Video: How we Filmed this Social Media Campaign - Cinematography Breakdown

Hey, and welcome to another cinematography breakdown.
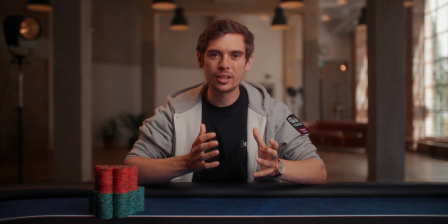And this is going to be a big one, because last year we shot a big commercial campaign for an even bigger online poker website.
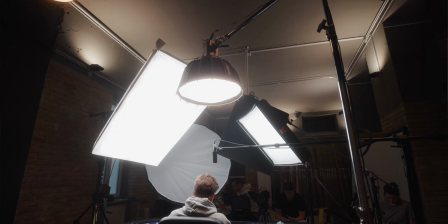Over the course of 7 consecutive days, in 2 locations, we shot more than 140 videos.
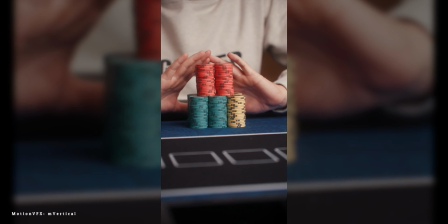And this included explainer videos, portrait content, mini documentaries, and many more. Unfortunately, I can't show you the full finished video because it hasn't been released yet, but when comparing my last interview breakdowns views to the one of the actual documentary, I think it's safe to say that you care more about how we got there than the actual video,
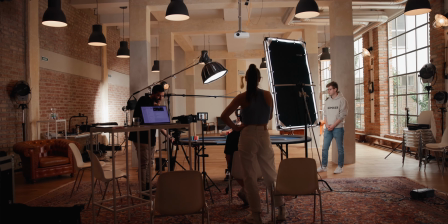which is fine, and this is what we're here for. So in this video we will go over everything: the location, how we captured the audio,
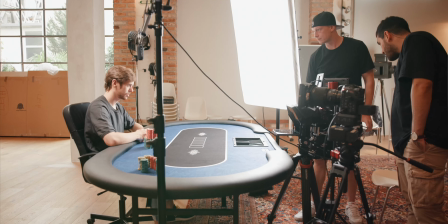all of our camera equipment, how we set up the lighting, as well as a little bit of the editing. Before we started the actual project, we had a concept shoot.
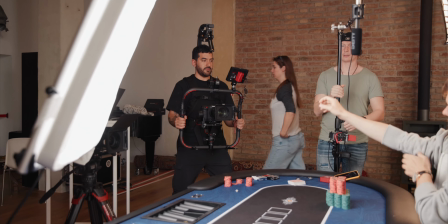So we rented out a location and shot about 4 videos, edited them, and then sent them to the client for them to approve.
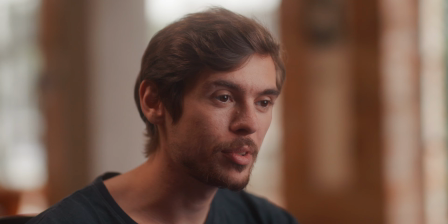And they really liked our location, so we booked it again for the entirety of the shoot.
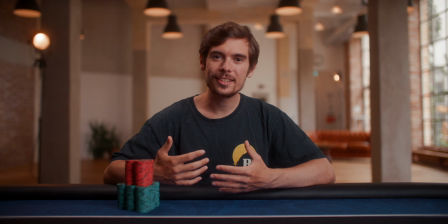And I really like this location because it has this industrial but still vintage modern vibe, and I think it fit our scene perfectly. I mention this a lot in my videos. The location is one of the most important things. So if you can get your clients to pay for a high quality location, that can make such a huge difference.
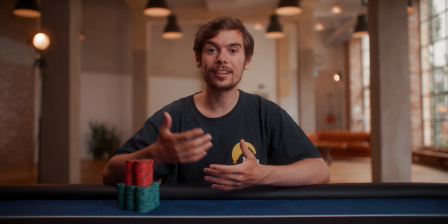When it came to the framing of our subject, since this was an explainer video and no typical interview setup, we wanted him to face directly into the camera. Therefore, we wanted to have him dead center and not framed off to the side, which we usually do when shooting an interview.
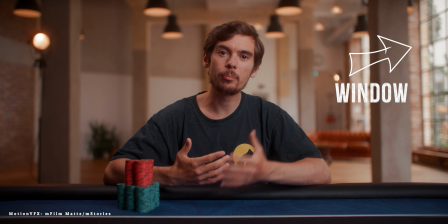Since the location had these gorgeous large windows, we definitely wanted to keep them in frame. Not only because it looks good, but also because it gave us some motivation for our key light, but I will talk about this later.
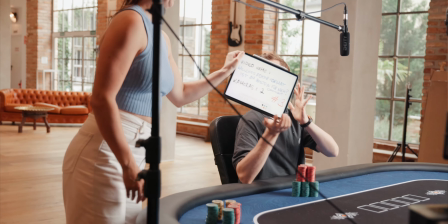Since the shoot was for an online poker site, we also rented a poker table to give the whole production a bit more context.
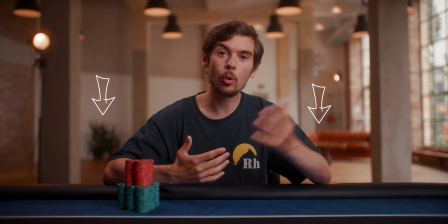We then also moved some furniture around to make the background a bit more interesting, like the couch on the camera right and the plants on the camera left. But here it was important that it wasn't too distracting and the main focus was still on our subject.
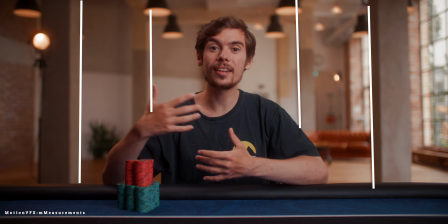We also made sure that it was sitting right in the middle and being centered by our industrial beams. Not only helped this put more focus onto our subject,
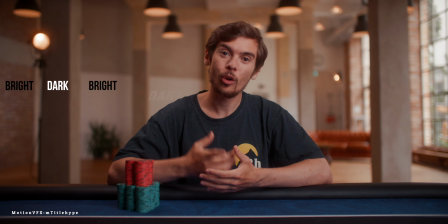but it also gave an interesting dark and light pattern like I'm always talking about in my videos, and breaking up the background and not making it look flat. The same was true for the wall in the background, because not only was it painted in 2 colors and gave us a bit more color contrast and again our dark and light pattern,
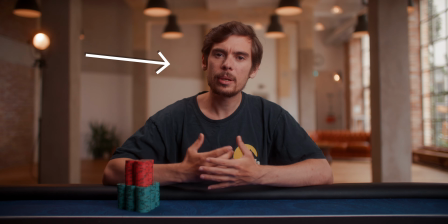but it also provided us with a leading line towards our subject. We also made sure to have all of our practicals in the shot because they also made for a nice color contrast, and I just liked them as some more interesting points in our background. And all of them were already there and they were just part of the location,
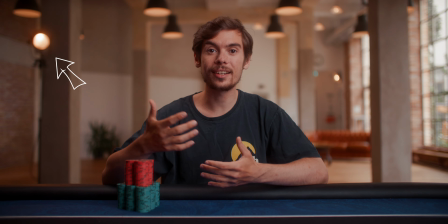except for this old looking lamp that is on our camera left, because I also wanted to use this for a more interesting shot, as well as for motivating our hair light. Again, talking about this in the light section, but overall I was really happy with the framing of our subject here.
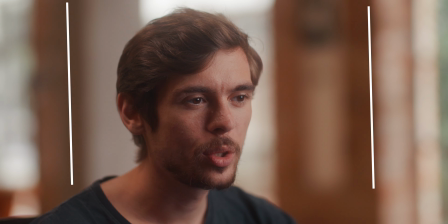Same is true for our second close-up angle, because the existing structure of our location had him framed nicely in the middle of our shot. As the next part, let's talk a bit about the crew that made this whole project possible. So first of all, this wasn't necessarily your traditional film set, where everybody had an assigned role and didn't deviate from it.
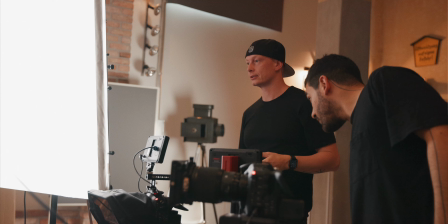Most of us were wearing multiple hats, in my case quite literally.
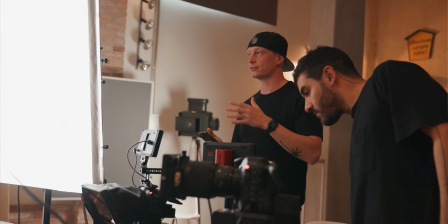Starting with me, I was producing, directing, some were taking over the role as a DP, but mostly directing and producing. Next up, we had Belle and Franco, and they were doing many things. They were basically switching in and out of roles of the DP, the first AC, camera operator, a bit of audio, and a bit of gaffer as well.
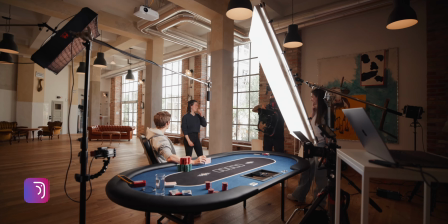And then we had Clelia, and she had the job of the production assistant, meaning a little bit of everything. She was moving around equipment, she was helping with the teleprompter, ordering food, and just helped out wherever she was needed.
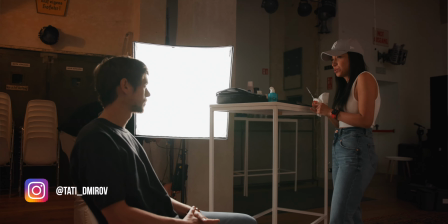And then as our last crew member, we had Tati, and she was there the entire week for hair and makeup. Since we're a team that is used to working together on so many different jobs, it actually worked out fine that nobody had an assigned role, that they stuck to it.
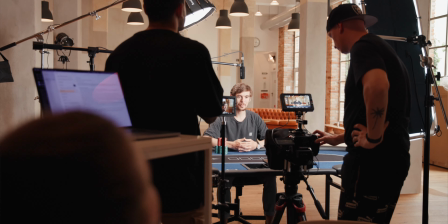But on different sets, and if you have outsiders coming in, it's definitely highly recommended that everybody has their assigned role.
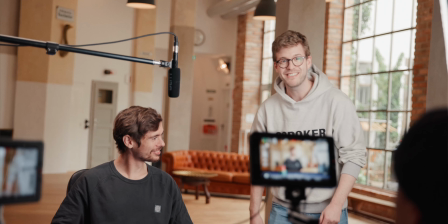And then we had our 3 subjects that were actually delivering the content, and all 3 of those are ambassadors for the online poker site,
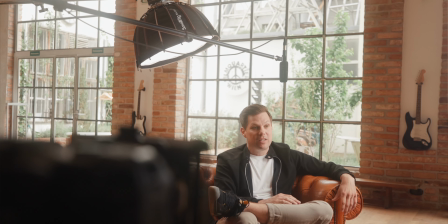and they're also Twitch streamers, so we didn't need to hire actual professional actors, and they did an amazing job. And since they actually know what they're talking about, it was quite easy.
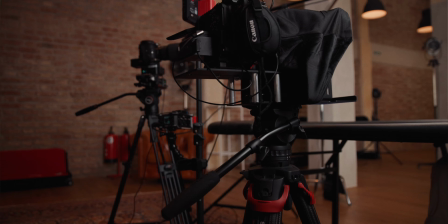Now let's move on to the camera equipment. Since all of these videos were between 3 and 10 minutes long, we needed 2 cameras to be able to switch between different angles.
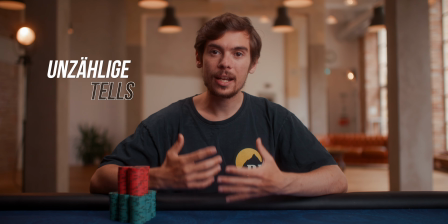Not only does the second angle make the whole thing a little bit more interesting for the viewer, but whenever we had a cut in our text,
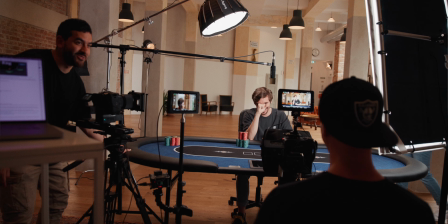we were able to seamlessly hide it with a different angle. And here we used two Canon C70s with a speed booster.
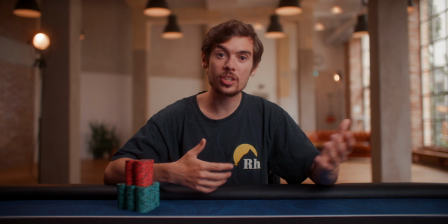Our main angle was on a Sigma 35 1.4 and we shot everything wide open for a nice blurry background and a separation from our subject to the background.
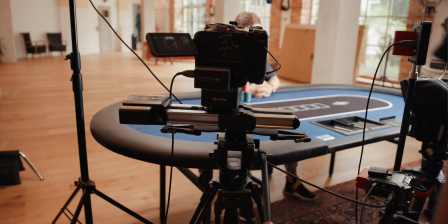And our close-up angle was on a motorized slider on a Sigma 85mm 1.4.
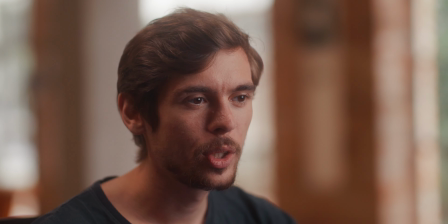We decided to put the close-up on a motorized slider just to add a bit more production value and have it look a little bit more interesting. On top of our lenses, we used Pro Mist filters, both at 1/8 strength. That gave the highlights a bit more gloom, made the whole image less contrasty, which I think was the right choice for this vintage location, and we also have a bit nicer skin tones.
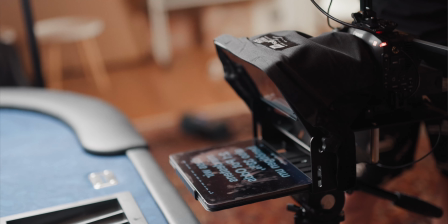We also used a teleprompter for our subjects to deliver their lines. Sometimes they freestyled, but the majority of the shoot was actually being read off a teleprompter. I don't know the exact camera settings for this shot. As I've already mentioned, we shot multiple of these videos on different kind of days and we always had to change our camera settings because there was a lot of light coming in from the window that we couldn't control.
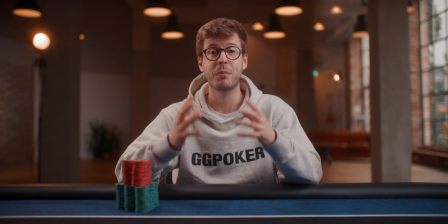The exposure settings in our cameras were obviously completely different when we started shooting early in the morning compared to when we shot late at night.
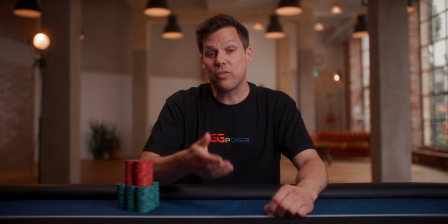But the one thing that I can tell you is that we always exposed for our background first,
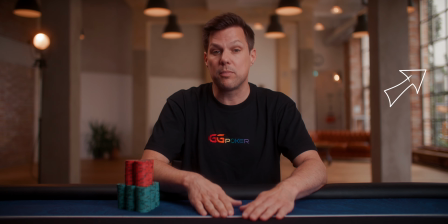so that we didn't blow out the window on our camera right and we had an even exposure throughout our entire location. And then to level it out, we added our own lights, but again, later in the video. Next up, let's talk a bit about the audio. And we didn't have a dedicated sound guy on set because all of our shots were static. Having shot tons of interviews myself as a one-man band or in a small crew, and we didn't have any subjects that were moving, I think you can get away by just setting up the audio yourself and therefore saving money on a dedicated sound guy.
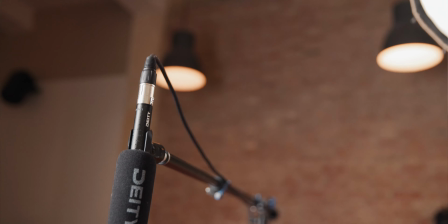Especially with the equipment that we used, and I will tell you why. We used a stationary boom mic, and the microphone that we used is the Day DS Mic 2S, and this is a small shotgun microphone and that helps out in large spaces that have a lot of echo and are perfect for speech.
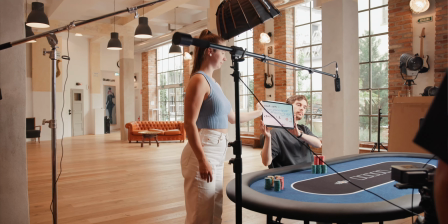This was set up on a boom pole and a light stand and went directly into a Zoom F6 recorder. The Zoom F6 records in 32-bit float, and this is kinda like recording RAW but for audio. This means even if you have a subject that is sometimes speaking a little louder and then they're a little bit quieter and your levels aren't even, you can just even this out in post easily without losing any quality. This means you don't necessarily have to have a person that is monitoring the audio the entire time and constantly changing levels, because you can do all of this in post. Since we had more than 140 videos to shoot, we decided to go with a one microphone setup and control the audio after every video was done, instead of having a two microphone setup, one lavalier and one shotgun microphone, like I usually do on big important interviews. All of our cameras, as well as our shotgun microphone, were all synced up via timecode. And we used our Tentacle syncs for this. And this makes it so much easier when you have to create a multicam sequence in post and then sync up all of your different angles as well as your audio. And if you want to check out any of the equipment that we used in this video, I will link all of the equipment down in the description below.